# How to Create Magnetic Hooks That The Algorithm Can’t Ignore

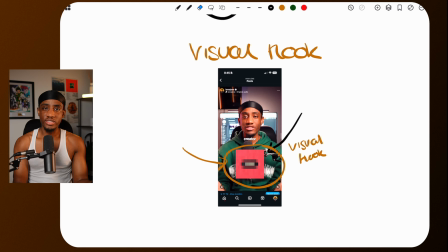Obviously, you guys can use your own style, but there's a few ways that you can implement the visual hook, as I'm going to show you right now. So the first way, sorry about that. So the first way is by basically showing a relevant image. Now I use this video didn't go extremely viral. It did like 32K views, but that's better than my average views, right?
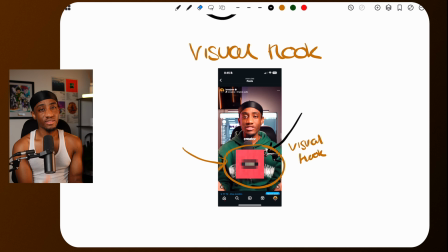I've got 35,000 followers at the moment, averaging like 4,000, 5,000, 6,000 views.
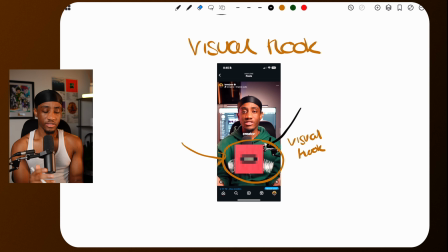This got 32K views. Now, I did 2 things here. I showed a relevant image, but I also blurred out that image. The reason I blurred out that image, because I wanted to create a curiosity loop. I didn't want people to see the logo and fully be like, oh, that's this website.
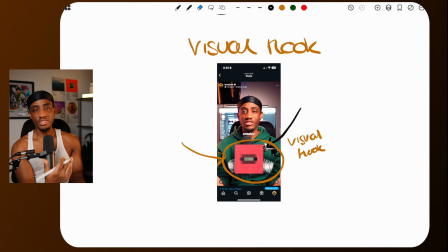I don't need to watch it. Thanks though, bro. As I'm saying it, they don't know what website is because I didn't say what the website is. I just showed the logo. It's blurred. I made sure that it's really blurred so people couldn't tell. Like, even if you might know what the logo is, you're not quite sure. And to be honest, even I'm looking at this now and I'm like, what logo is this?
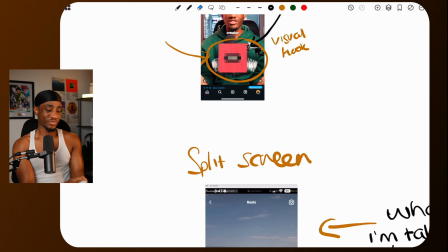But I'm pretty sure it's VidClue, if I'm right. Then the next one is Callaway style.
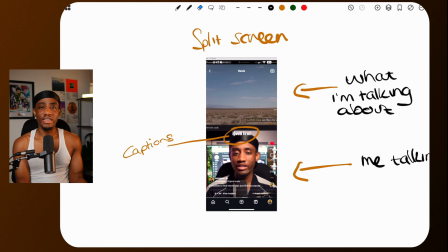Now, yeah, I'll call it Callaway style. I know Ben uses this style as well. I use this style as well when I'm showing screen recordings, but not all the time. But some of the times I think it's just really, really, really clean.
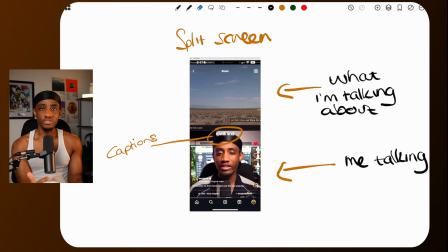Now, captions, that's just a staple. But the split screen is effective when you're showing screen recordings, because when you're recording something on your screen, for example, the laptop, it's a different aspect ratio to what your reels are in, by 9:16, your reels, and then 16:9, your screen, computer screen, or whatever it is.
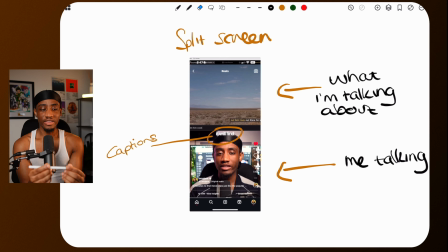So when you're doing it, you're either going to have to put the full screen recording there and make it really small, and then you'll have like borders at the top and the bottom, Or you can expand the screen recording a bit, show what you need to show on the screen recording and put it in the top half or the bottom half, and then put yourself in the lower half.
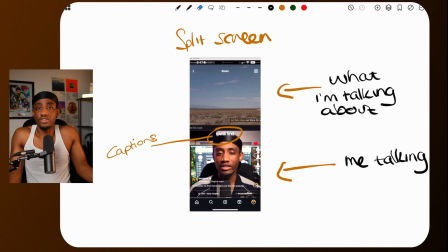This is, you could call it brain rot, because there's people that do this with like Minecraft videos, right? You have the person talking in a podcast at the top, and then you got a Minecraft video or a GTA video or a painting video, or whatever video at the bottom, to basically try and capture your attention twice.
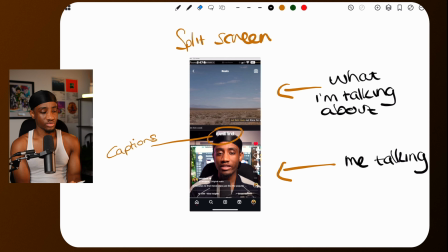But for an educator, this is a great way to show what you're talking about as you're talking about it.
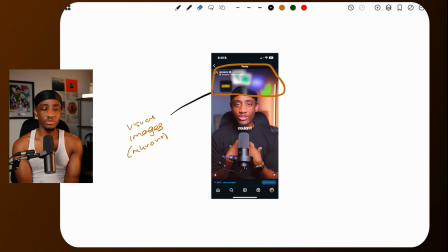And then the third visual hook is just showing relevant images or visual images. As I said, the best thing I like to do is blur them out. This one, I actually used a blur. The other one was a pixelated effect. I found the pixelated effect works a lot better, because the blur, you can kind of make out what these platforms are.
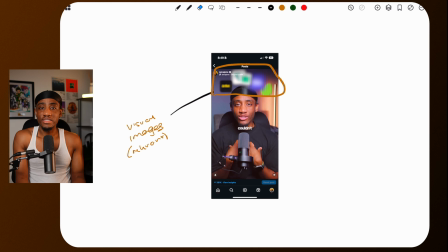But if I used the pixelated effect, maybe it would have been a bit different. And in fact, someone did comment on this video saying, hey, I can see the websites, maybe add in a bit more blur next time.
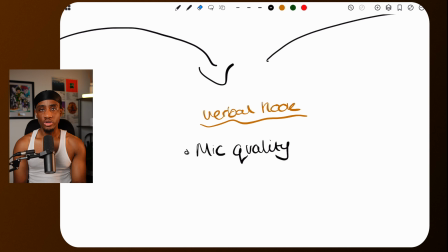But that's just something I figured out. And now we're moving on to the verbal hook. And the reason this is important, you probably think, oh, verbal is just the psychology. Now, psychology, I just call it mind games. The visual hook is what your eyes see, and the verbal hook is basically what your mouth is saying.
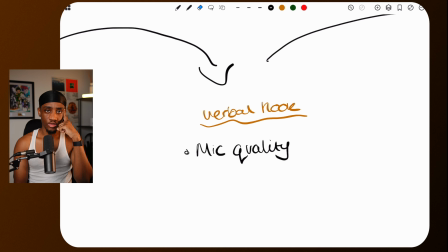Now, of course, what your mouth is saying is also playing a psychological role, but this is not the psychology aspects. You'll get it once I go through it all. The first thing that you need to understand is the mic quality is so important, guys.
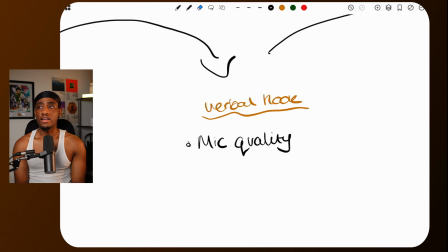It's so important. You will do it, and you'll probably do it unconsciously or subconsciously or whatever. You will be scrolling on TikTok or Instagram, and you'll come across a video that looks interesting, but the audio's so shit. You're just like, oh, forget this, bro. Like, you're not trying to flip and decode what they're trying to say, man.
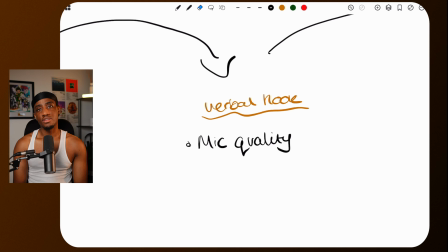It's 2025, bro. We gotta just upgrade that mic. And a good mic nowadays, like £70, £100, if that. I'm not saying that's super cheap, but save up, get one, and it's a major difference. Before you upgrade your camera, buy a MacBook, buy yourself a mic.
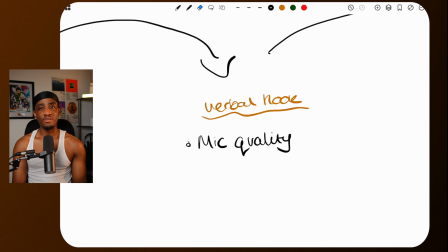Can connect to your iPhone, future cameras that has multi connection points. Like, get yourself a mic, bro. I invested in this mic.